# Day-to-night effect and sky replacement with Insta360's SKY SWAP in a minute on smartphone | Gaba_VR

Hey guys, it's Gaba VR, and this time I show you a really cool video effect you can achieve with a 360 camera and a free smartphone app. And it's quite a big deal if you think about how much editing work you need to get a perfect sky replacement using traditional editing tools.
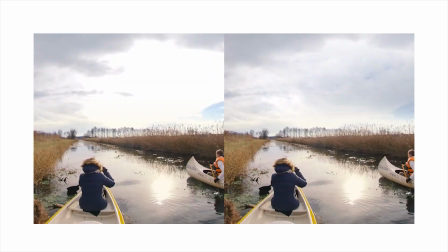14s
In one of my older videos, I showed you a technique how to replace a blown out sky when you can avoid it even with a proper exposure.
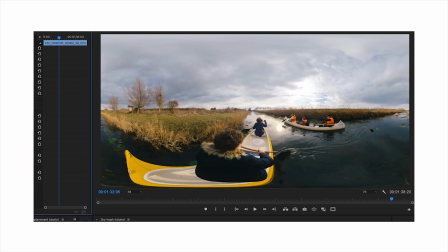22s
And it's a little bit time consuming, although it's not a full sky replacement, only particular. So you can imagine how much work you need for a proper job to replace the sky totally or add a night sky to a daytime shot. But this time I will manage to create a day to night effect using only AI. And as you can see, it's not only a sky replacement, but it also affects the entire scene and it looks really cool. So let's jump into it. Maybe you're used to that I mostly share desktop tutorials using different editor software, but this time I'll use Insta360 app on my smartphone.
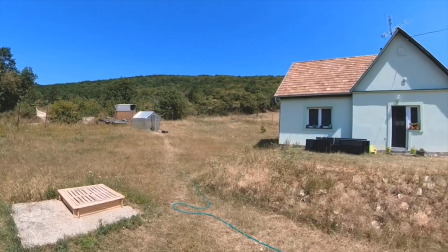57s
I shot a short clip with my One X2 on a clear sunny day just to make this effect even more spectacular.
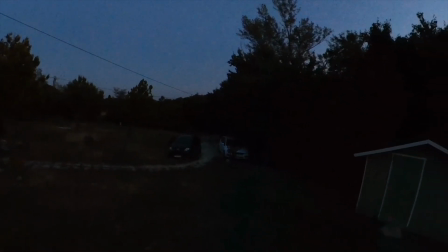63s
And I also took some night shots to see how this effect works in such cases when I don't look for any extra stuff.
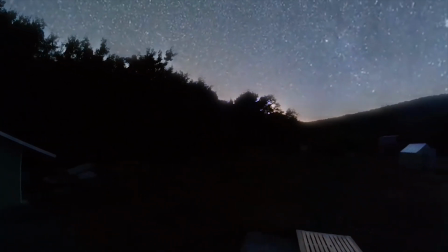70s
I just boost my video to look cooler, but still realistic.
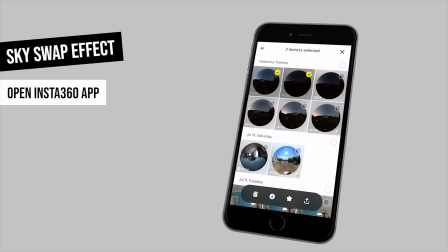75s
So as a first step, I open Insta360 app and download these videos, then I can even turn off the camera.
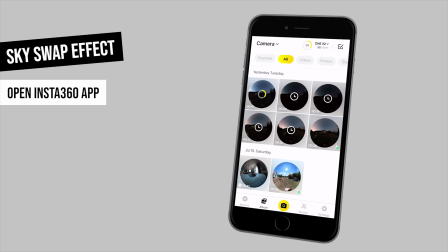82s
I don't need it anymore during the process.
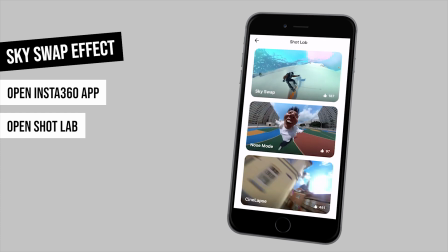85s
I go to Shot Lab where I can find a lot of creative 360 effects, but this time I will select the latest one called SKY SWAP.
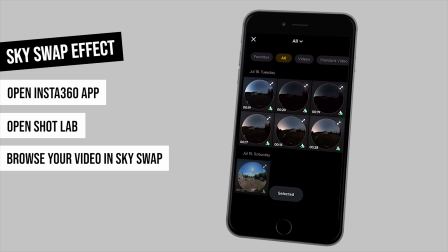93s
I tap on Use this theme, and first I select my daytime shot to create the day to night effect.
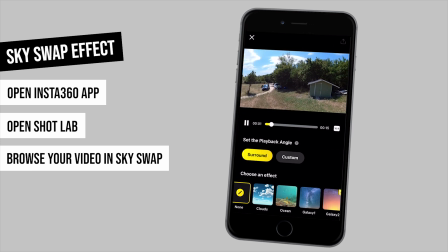99s
As I open the editor page, I can see that my video is continuously panning around.
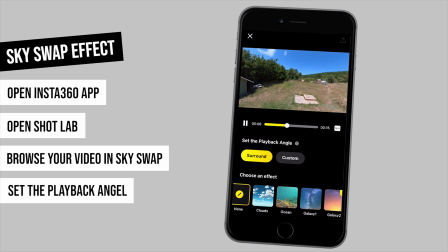104s
Of course I can set up any custom projection, but for the sake of this tutorial, I keep this one called Surround.
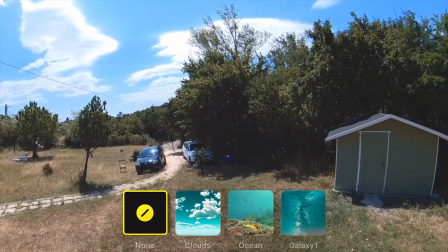111s
Basically this is a cool sky replacement effect.
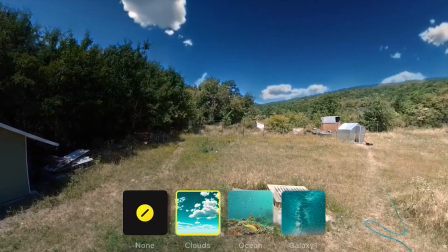113s
So I could select any interesting or funny sky, from adding passing clouds through underwater effect and so on.
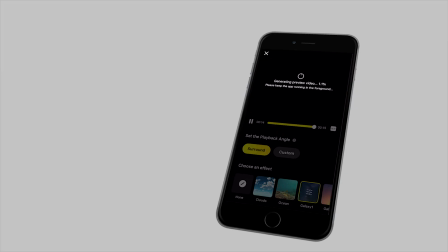120s
But this time I choose Galaxy 1. It takes a couple of seconds to process, but then I can see my video with a star-lapsed-like sky.
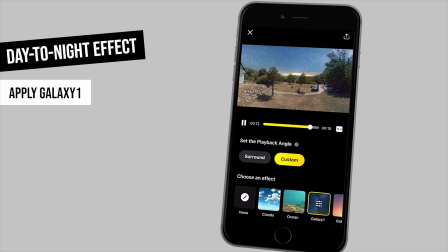129s
I like the position of the sunrise or sunset in the distance because the direction of my real shadows fit it perfectly.
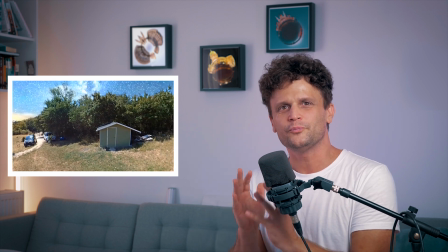137s
But I'm not done yet. Looking at this short preview, it's obvious that it's not a night shot.
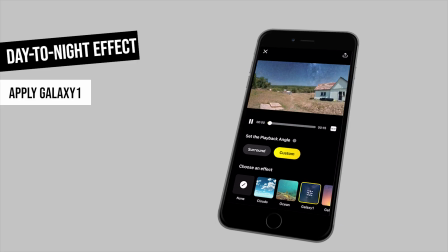143s
So I have to customize it a little bit more. I tap on the Galaxy 1 effect once again and two sliders come up.
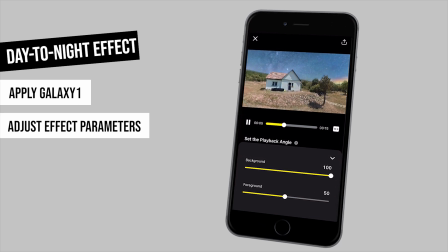150s
I can use them to adjust the strength of the effect on the background and on the foreground too.
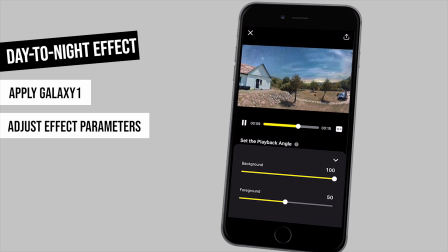155s
This time the background, the sky looks perfect this way, but I set the foreground to 102.
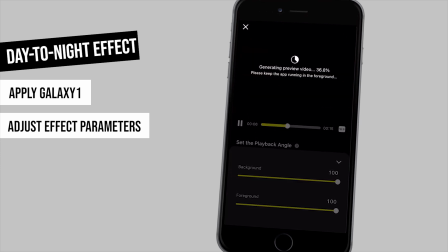160s
Now it affects even the ground, so it looks more realistic.
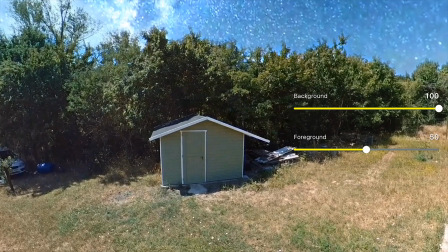166s
You know, in making a real day-to-night effect, one of the most difficult parts is handling the sky.
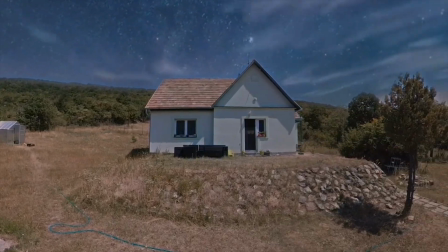171s
So it's awesome that this app can make it for us. Then it only needs maybe a little color grading, and here we have a low-budget day-to-night effect. Another thing we can do is only creating a cool night-time-lapse video in minutes. Of course, it's the best to shoot at night, but we don't need to wait hours to capture moving stars. It's enough to take 15 seconds and add the same effect. So now I open a night shot.
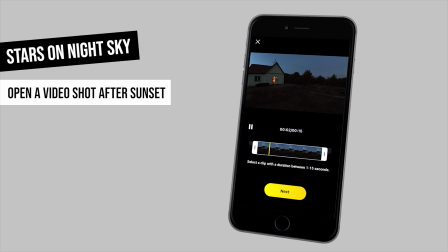199s
I select a 15 seconds long period and generate the effect.
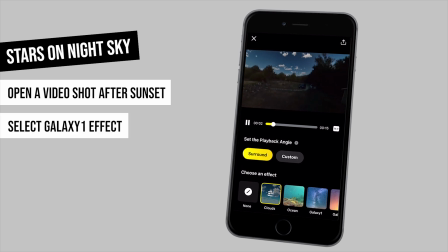203s
By default, I can see my video with the passing clouds, but of course I can switch to Galaxy 1 again to add some stars and the Milky Way to the empty night sky.
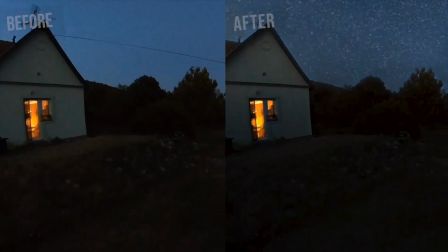212s
And looking around in 360, we can see the result, which looks really cool and realistic.
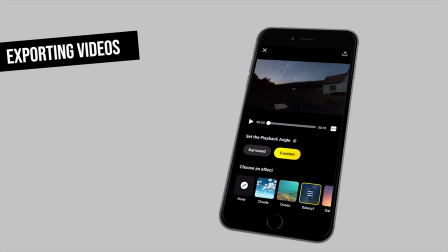221s
And now let's see how to export. I tap on the export button in the right top corner and select direct export.
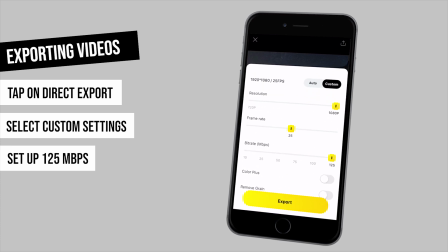229s
Here I go to the custom settings to set up the highest bitrate in the app. Then I just wait a couple of seconds while my phone renders the video.
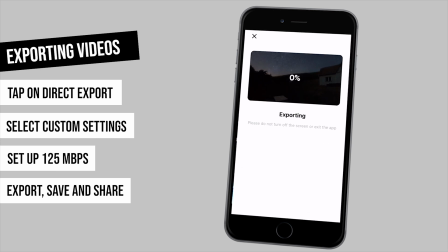237s
It will be saved to my phone album and now I can transfer it to my computer or share it directly in social media. But basically that's all.